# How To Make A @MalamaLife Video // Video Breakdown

especially if you're trying to be the main character in your videos and it's different for a lot of people but i think that's why some of these creators do it so well it's almost like acting there are a lot of creators who can actually perform really really well and i think it's because
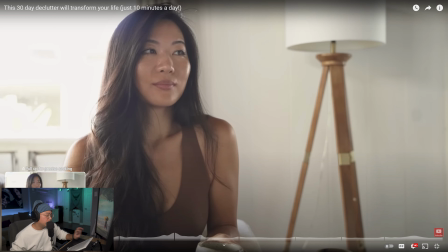there are certain things that they understand about the way things are shot and even the slightest movement or or actions within the body that can make you feel a certain way she here is talking about like i found a reliable system that works how she found a reliable system that works confidence you
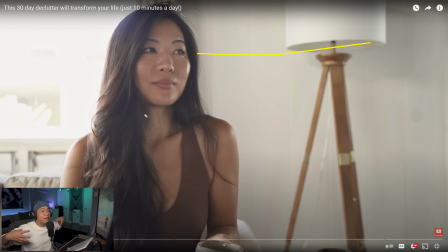know you you finding and achieving something you know she's looking away shoulders back she's like straight up and it feels it feels good achieve something uh just think about this if you were to talk about maybe not achieving
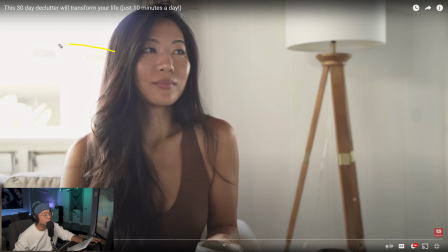something or doubting yourself so just think about how different this would feel if she was in the same position and she was looking away right and then having all this negative space on this side it would almost feel like she is
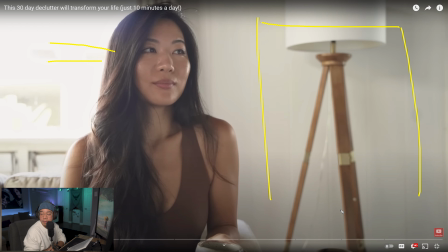avoiding something just by the way that you're looking at a certain way right so as opposed to looking up like this imagine her looking this way and maybe a little down that could change the whole mood that could also feel completely different with the lighting imagine shooting
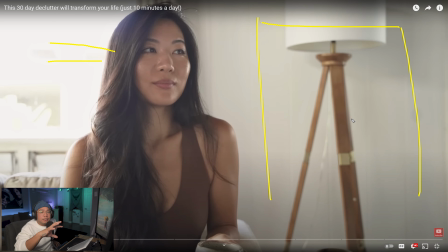this at night and she was looking away and down two totally different feelings and i just wanted to bring it up because this is how i feel when i see this i'm
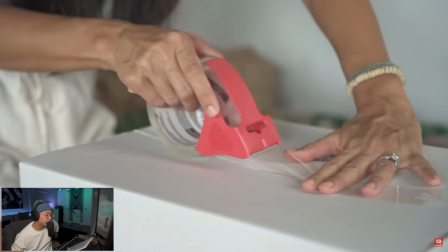like oh what she's saying matches and she does this really well with a lot of the script and like the words that she writes and matching them up
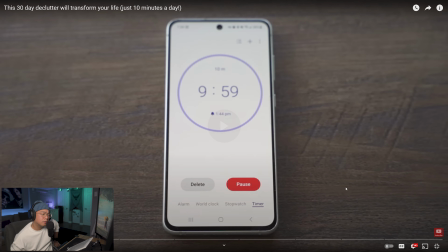with b-roll and since the new year is coming up i thought this was a perfect opportunity to do a life declutter with you dedicating just 10 minutes a day for the next 30 days so whether you are a minimalist
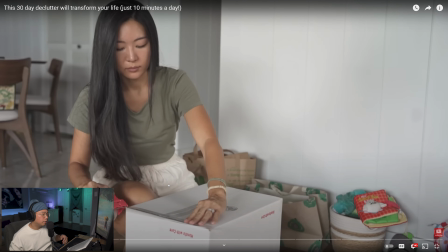or not i love how she actually has a close-up of the tape right here and then she brings it out i know it's not the same not the same thing that she's taping she's taped the middle here but getting those two angles where it's just a close-up and then a wide shot a good rule of thumb when you are shooting and you want as much coverage as possible have three different angles if you just kind of want to cover stuff so it's always a close-up you know a medium shot and then a wide shot of the same action so then when you get into editing depending on how you want the audience to feel you could like edit to it so you could mix it up where it's all close up shots or you can mix it up where it's close
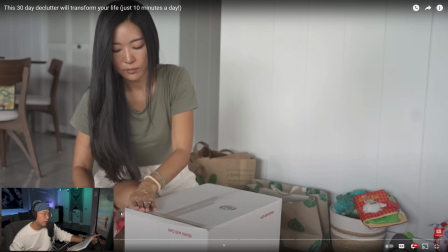up wide shot medium shot or all wide shots all different feelings all different angles and then listen to how she matches the 10 minutes with the 30-day challenge and then she actually shows you know her phone and
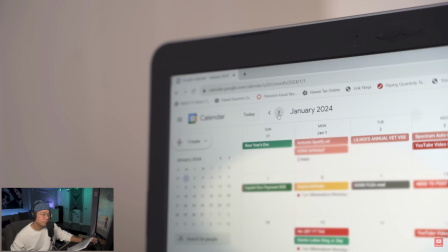then the calendar her switching from month to month dedicating just 10 minutes a day
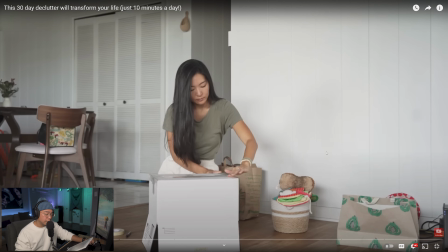for the next 30 days boom so whether you are a minimalist or not so it's just i thought an idea of that i feel like she wrote the script first and it's like how can i show you know 10 minutes and then how can i show 30 days because you could show that so many different ways 10 minutes you could actually just show a time lapse of a clock you can actually write 10 minutes on let's just say like a piece of paper and shoot it that way casey neistat does that a lot where he's writing stuff she did it with like a timer and then 30 days maybe it is a passing of a calendar or you know you flipping a page in a planner for her she's doing it on the
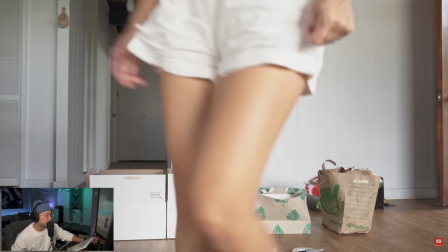computer and switching from month to month so there's just so many ways you could do this and she does it perfectly for the 30 days you
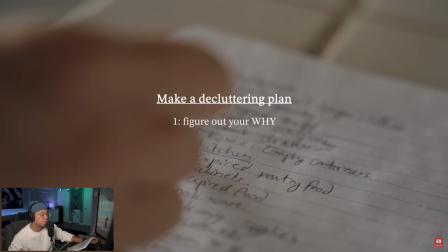might also agree that decluttering can be life-changing